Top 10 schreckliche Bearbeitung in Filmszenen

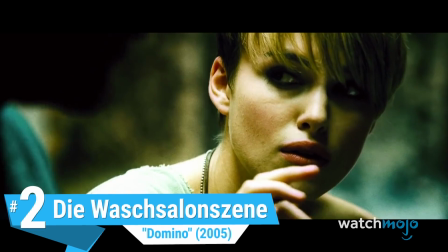497s
Nummer 2, die Waschsalon-Szene, Domino.
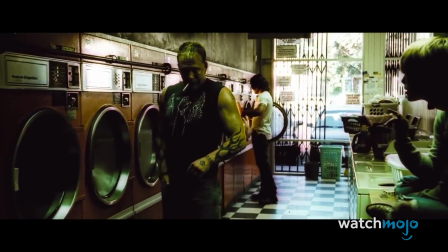503s
Tony Scotts Nacherzählung des Lebens des Kopfgeldjägers,
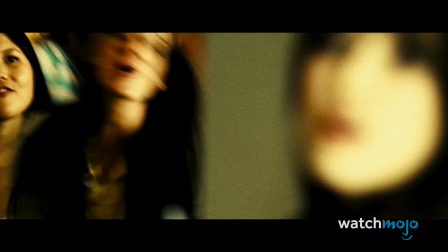506s
Domino Harvey, ist übersät von periodischen Standbildern und Zeitlupen.
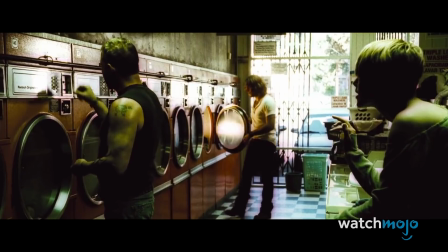512s
Aber für viele sticht die mit Exposition gefüllte Waschsalon-Szene aus den falschen Gründen am meisten heraus.
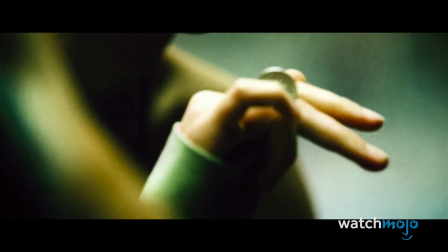518s
Es bietet eine Vielzahl übermäßiger Winkeländerungen ohne Bedeutung oder Zweck, als würde versucht, eine leisen Sequenz einer Action hinzuzufügen.
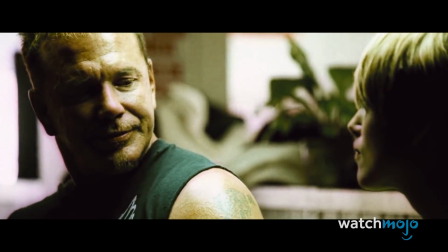527s
Das Endprodukt ist eine Filmszene mit dem Tempo eines Werbespots, der sich beeilt, alle seine Informationen in eine begrenzte Zeit zu packen.
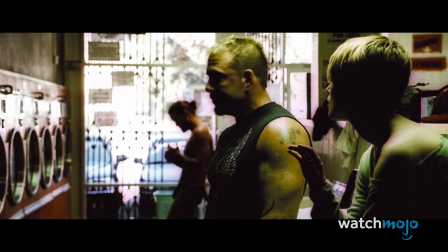535s
Tony Scott hat seitdem anerkannt, dass er, Zitat, den Film nicht genug atmen lassen hat und wurde vom Wahnsinn dieser Welt überwunden.
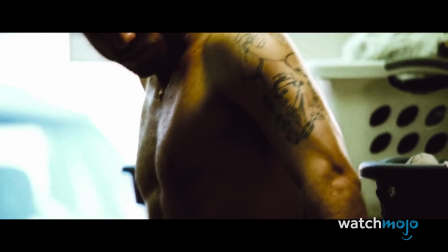544s
Ja, das lässt sich nur schwer abstreiten.
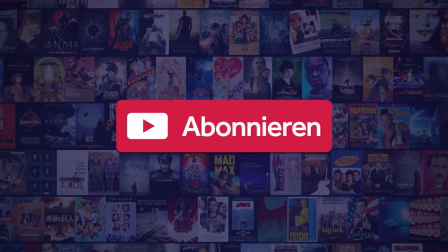550s
Bevor wir nun fortfahren vergesst, nicht den Kanal zu abonnieren und die Glocke zu aktivieren, um kein Video von WatchMojo Deutschland mehr zu verpassen.
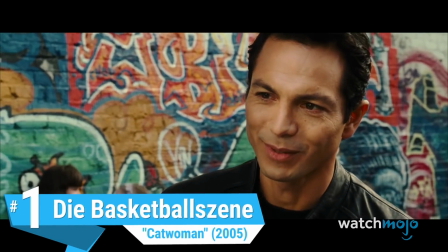559s
Nummer 1 Die Basketballszene Catwoman
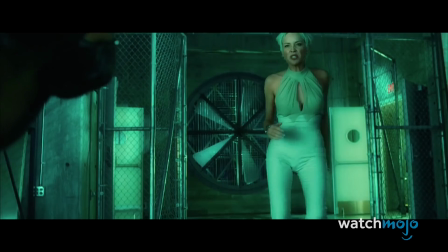565s
In einem Superheldenfilm über Halle Berry, in dem Katzenkräfte eingesetzt werden, um eine böse Kosmetikfirma zu stoppen,
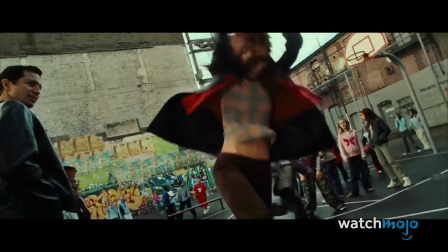573s
ja, das ist wirklich die Handlung, brauchen wir als letztes eine Montage von ihr, wie sie mit ihrem Freund Basketball spielt.
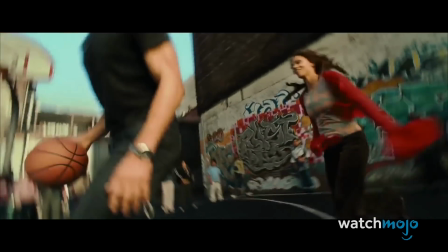581s
Diese Szene ist ohne wirklichen Fokus oder Richtung zu den Klängen von Mystiques Scandalous
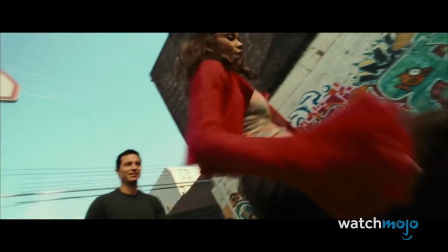587s
zusammengeschnitten und ähnelt nichts weiter als einem schlecht bearbeiteten Musikvideo.
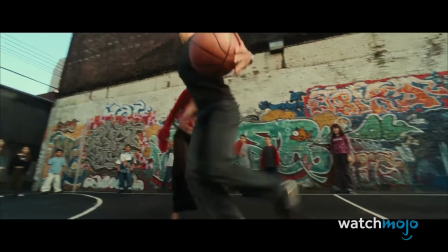592s
Wie viele andere Szenen im Film sind die Schnitte super anstrengend. Manchmal erreicht man eine erstaunliche Rate von 8 Schnitten in 4 Sekunden.
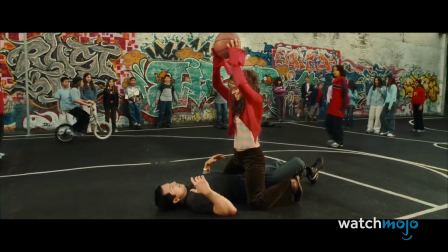601s
Das verwirrt die Zuschauer eher, als dass es sie begeistert. Alles in allem ist dies eine Montage, die eher... zerkratzt werden könnte.
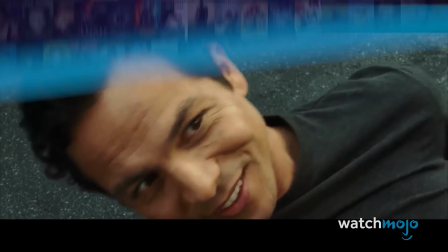613s
Stimmt ihr unserer Liste zu? Lasst es uns in den Kommentaren wissen.
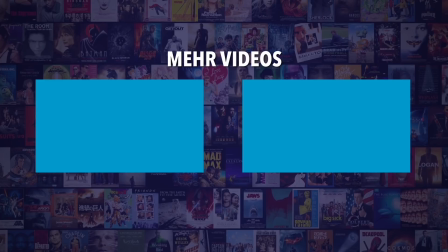617s
Schau dich auch diese Videos von WatchMojo Deutschland an und vergesst nicht den Kanal zu abonnieren und die Glocke zu aktivieren,
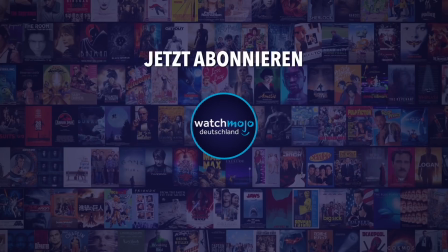624s
um kein Video mehr zu verpassen. Bis zum nächsten Mal.